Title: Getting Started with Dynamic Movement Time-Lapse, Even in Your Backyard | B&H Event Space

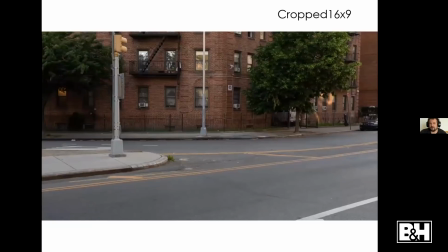2740s
Same clip. It feels a little bit more like a modern TV show or movie because it's more horizontal.
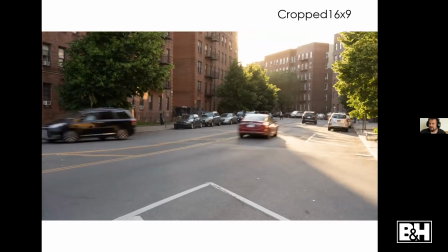2750s
Cropped a little bit more, it just feels more that way, just because that's what we're conditioned to do.
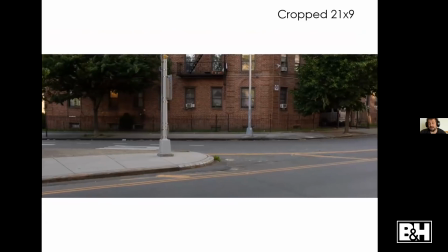2756s
Or this is 21:9, which feels more cinematic.
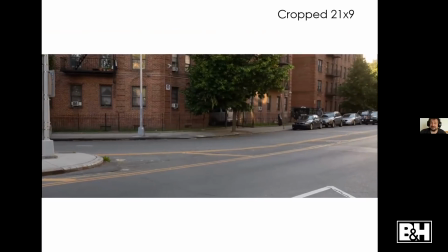2763s
Is an overused term. Everybody talks about this lens is cinematic or how to capture whatever cinematic.
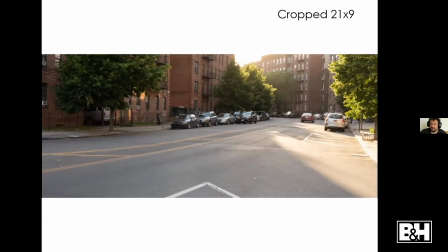2768s
And obviously that word means different things to different people. But to me, 21:9 is a more cinematic aspect ratio.
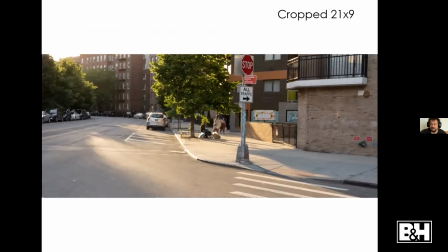2778s
Everybody's different. Everybody has different opinions. Totally fine. I like the 21:9.
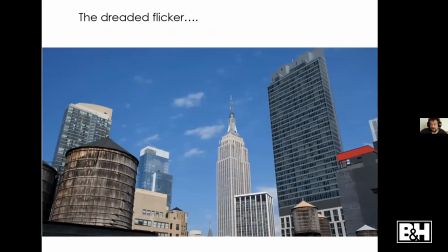2788s
All right. So you've thought about how big. You've thought about your aspect ratio. You've built your time lapse. And then you have this.
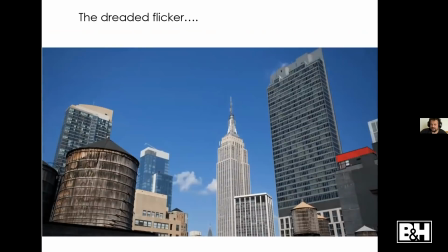2798s
So I don't know if you can see that it's flickering. It feels like there's darker frames.
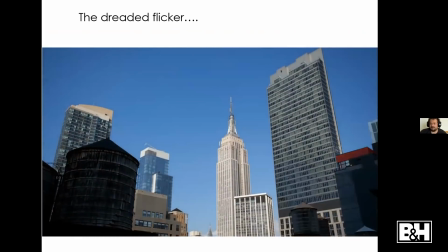2805s
It's weird. One of the reasons this is happening is because when you're doing a time lapse like this, where it's daytime to night,
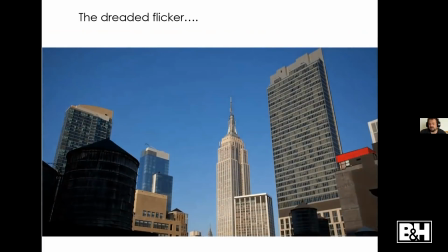2813s
that's an example of where you can't
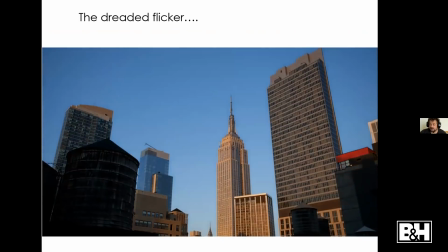2818s
necessarily have everything locked on manual because the exposure is changing too much for that to work.
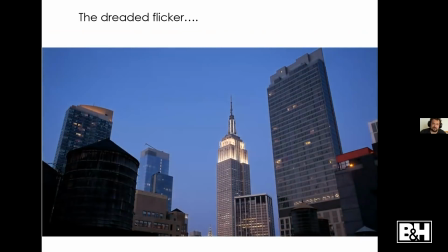2823s
When I do that, I'm typically on aperture priority because I don't want the depth of field to change.
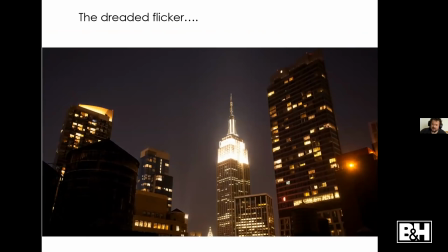2830s
I'm okay with the shutter changing more than the depth of field. But to do that, the camera reacts like clouds go in front of the sun. It reacts. It changes the exposure a little. It's always trying to get to be normal and accurate.
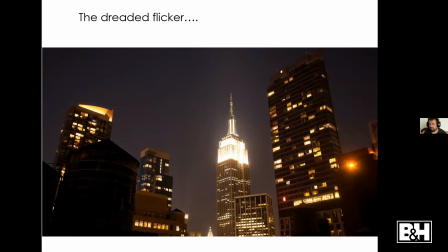2844s
And as a result, things change between, frame 212 is a little brighter than 211. And you see it. That's flicker. It's a drag. So there's a plugin for Premiere.
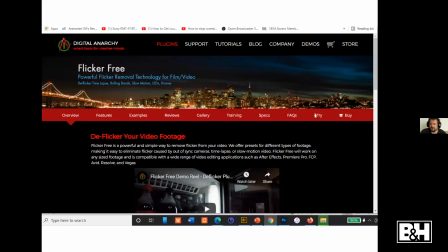2859s
It's also for other software called Flicker Free that I use.
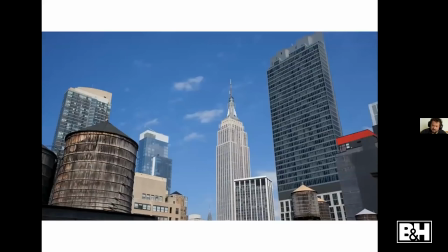2865s
I have no affiliation with Digital Anarchy. So this is the same video after running Flicker Free.
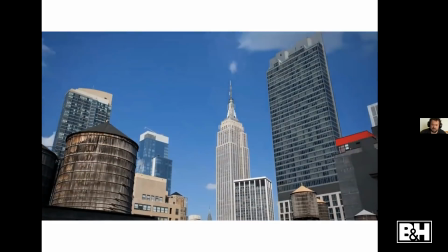2873s
And now, if there's any flickers, I'm not noticing them.
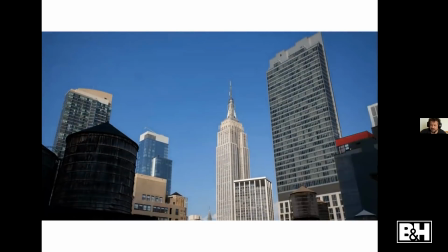2879s
It really helps clean that up. It's the simplest way to do it. I'm sure that there are other ways, but I like the easy way.
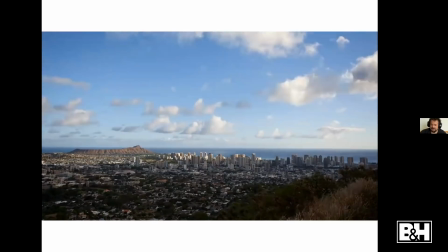2888s
So same thing here. So that shot I showed you at the beginning, you can see the flickering because those clouds are coming in and out, blocking the sun.
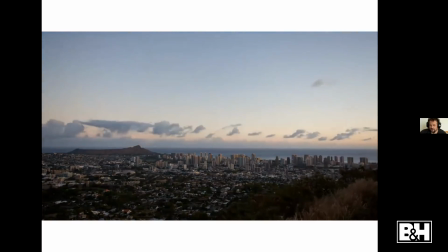2897s
It's changing the exposure. The camera's reacting because that's what they're supposed to do. But when we look at it, it's distracting.
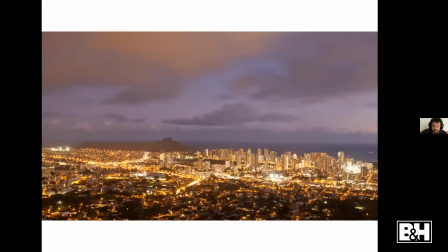2905s
It feels weird. It feels wrong. Same thing after running Flicker Free.
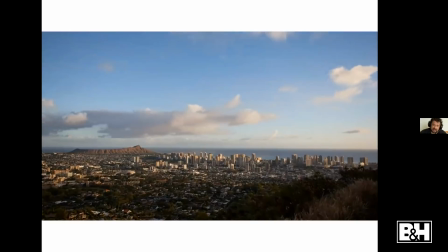2914s
So as you advance, it's something to think about.
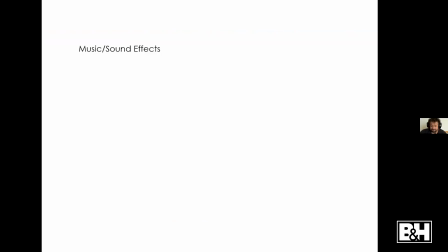2920s
Also, you might want to think about, do you want to add sound? So I talked about some of these last week.
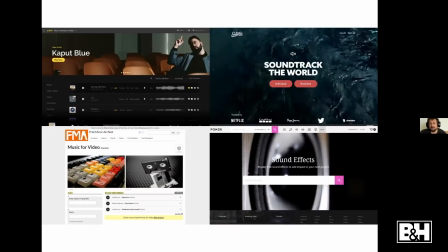2928s
There's a bunch of things out there. If you're going to use music or sound, make sure it's something you have the rights to. I use Artlist. It's an annual subscription. There's a bunch of things out there. There are things like the Free Music Archive that will let you use music for free with certain conditions.
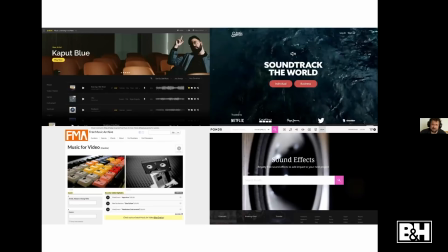2945s
Moby has Moby Gratis, where you can use some Moby songs for free for non-commercial projects. I'm not sure how they define non-commercial, though. There's a lot of stuff out there. There's ways to get music for free that you're allowed to use.
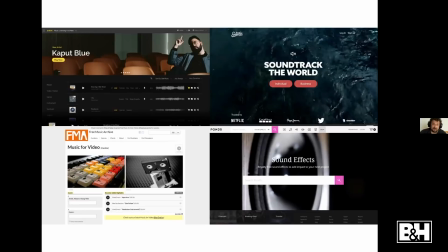2963s
We all want people to not use our stuff without asking, so don't use other people's stuff without asking. So some of these also have, in addition to music, they have sound effects.
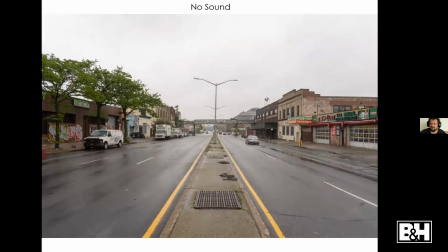2973s
So this is that clip from Atlantic from earlier. It's fine.
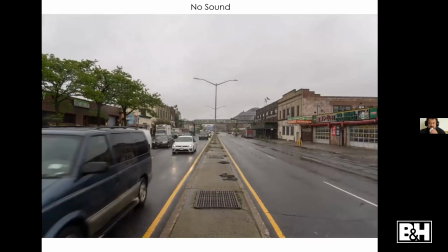2979s
Lots of cars moving. I like the S train going by.
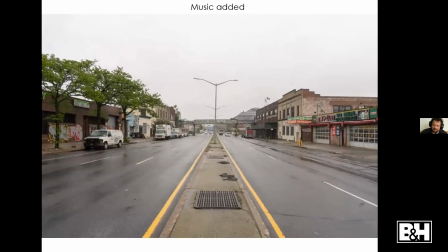2986s
Here, I've added music.
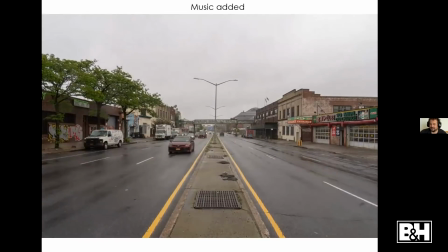2990s
It makes it feel a little more interesting to me. Having the music is cool.
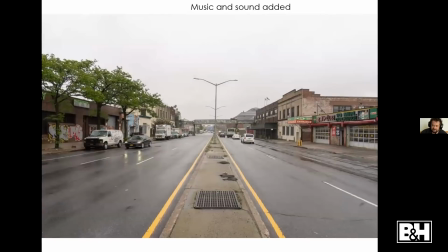2995s
I like it. And here, I've added music, and some sound.
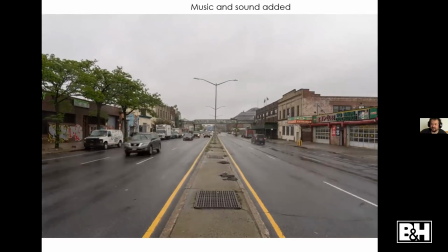3002s
You've got car sounds going by. It feels a little more natural because there's cars.
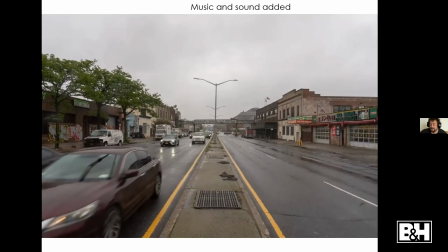3009s
Doing those little things, adding a little bit of sound, adding a little bit of music can really make your time lapse a lot more interesting. I really like it. Do I do it on all of them? No, of course not. But it is a cool feature and it's something to play with. I do all that in Premiere. All right.
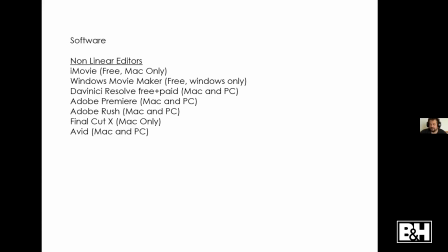3028s
If you're going to start messing around with them after building them, so you're going to want to use a video editor. Same video editors I showed last time. I use Premiere and Resolve. Different people use different things. If you're on a Mac, you should have iMovie, which is free.
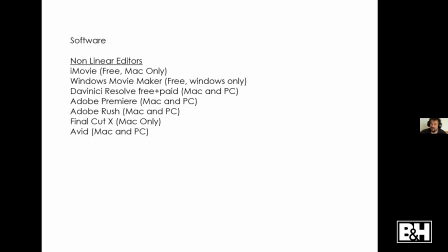3047s
It's limited, but I would start with something that you have. Windows Movie Maker, DaVinci Resolve has a free version. Then some resources. Again, I really recommend taking a look at Drew Geraci's YouTube channel.
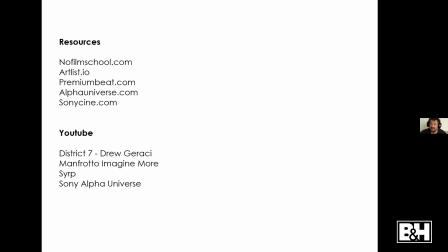3065s
Manfrotto Imagine More has a bunch of stuff. The Syrup YouTube channel has a ton of cool information, especially about how all their devices work and the cool things you can do with them that sometimes you're like, oh, that is cool. It didn't occur to me I could do that. All right.
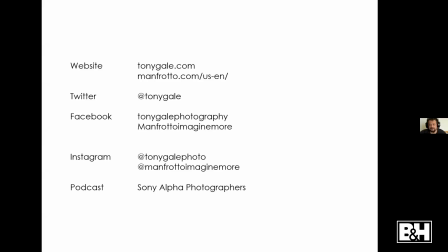3084s
Let's see if we have any questions while I drink my water. Excellent. Thank you, Tony. That was great. A lot of information to decode. One question that I think people might be wondering.
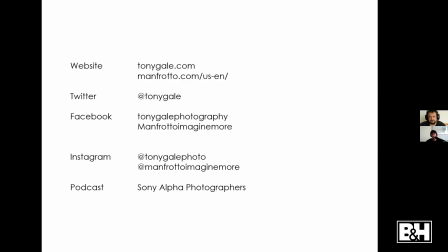3102s
One of the things that you mentioned was exporting at the highest resolution possible. Yes. So is there any sort of complications with that when you're now trying to maybe scale that down?
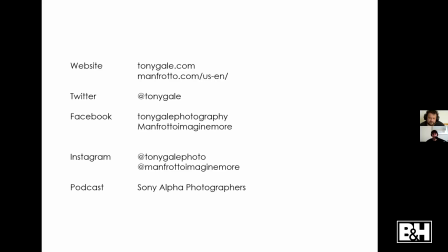3120s
Because clearly, in terms of 8K, we're starting to see some capabilities in the 8K realm. Not a whole lot, but they're starting to come out slowly, and we're seeing, from certain manufacturers are starting to enable that it's a capability. But just the playback isn't there yet for most consumers.
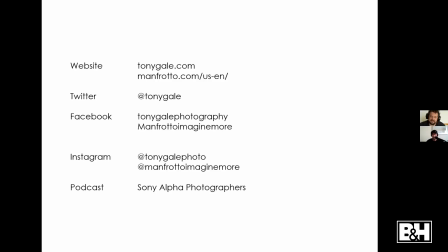3139s
That's a fair point. So you have two options. You could build it in 8K, for example, and then go into a video editor and export a version that's smaller.
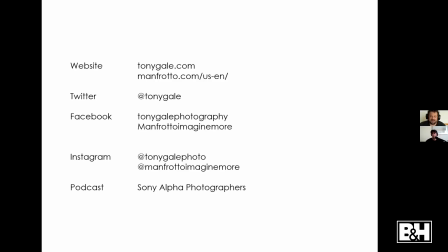3154s
But you're right. A lot of computers you could do it in 8K and then you try and play it and it's just going to stutter and not work very well. So that is a good point. Or if you're doing full resolution on like the R4, like probably nothing.
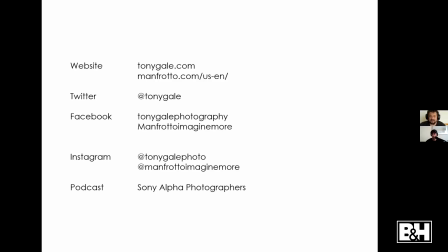3170s
I haven't tried that. I should, just to see what happens. But that's just going to be a mess to play. So that is worth bearing in mind. If you're going to just do it in Photoshop and be done with it, then you probably want to limit it to 4K or 10 or HD, so 1920 by 1080,
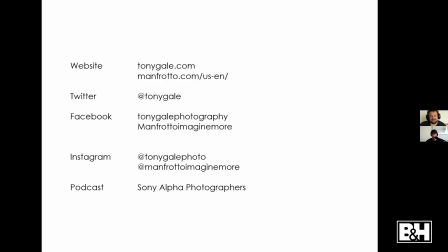3189s
only because there are those limitations. Like the HD should play on anything that's been built in the last 10 years. If you go to your parents' house and they still have that computer from 1995, not so much, but maybe the old CRT TV sitting in the basement.
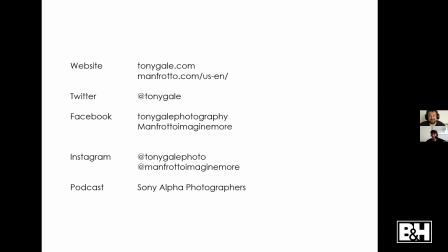3208s
Right. We hook up the Blu-ray player to that one. Yeah. But anything relatively modern, HD should be fine. 4K on a 10-year-old computer, it's going to depend on the computer. So do bear that in mind. That's a good question. Awesome.
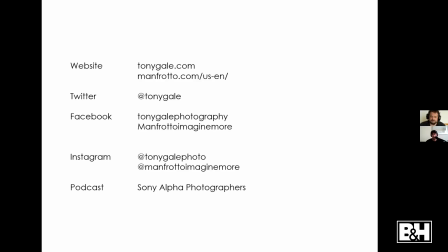3227s
And kind of going into that, I think that also creates, a conversation of limitations also on computers, in terms of what your computer is capable of handling in terms of rendering and things like that.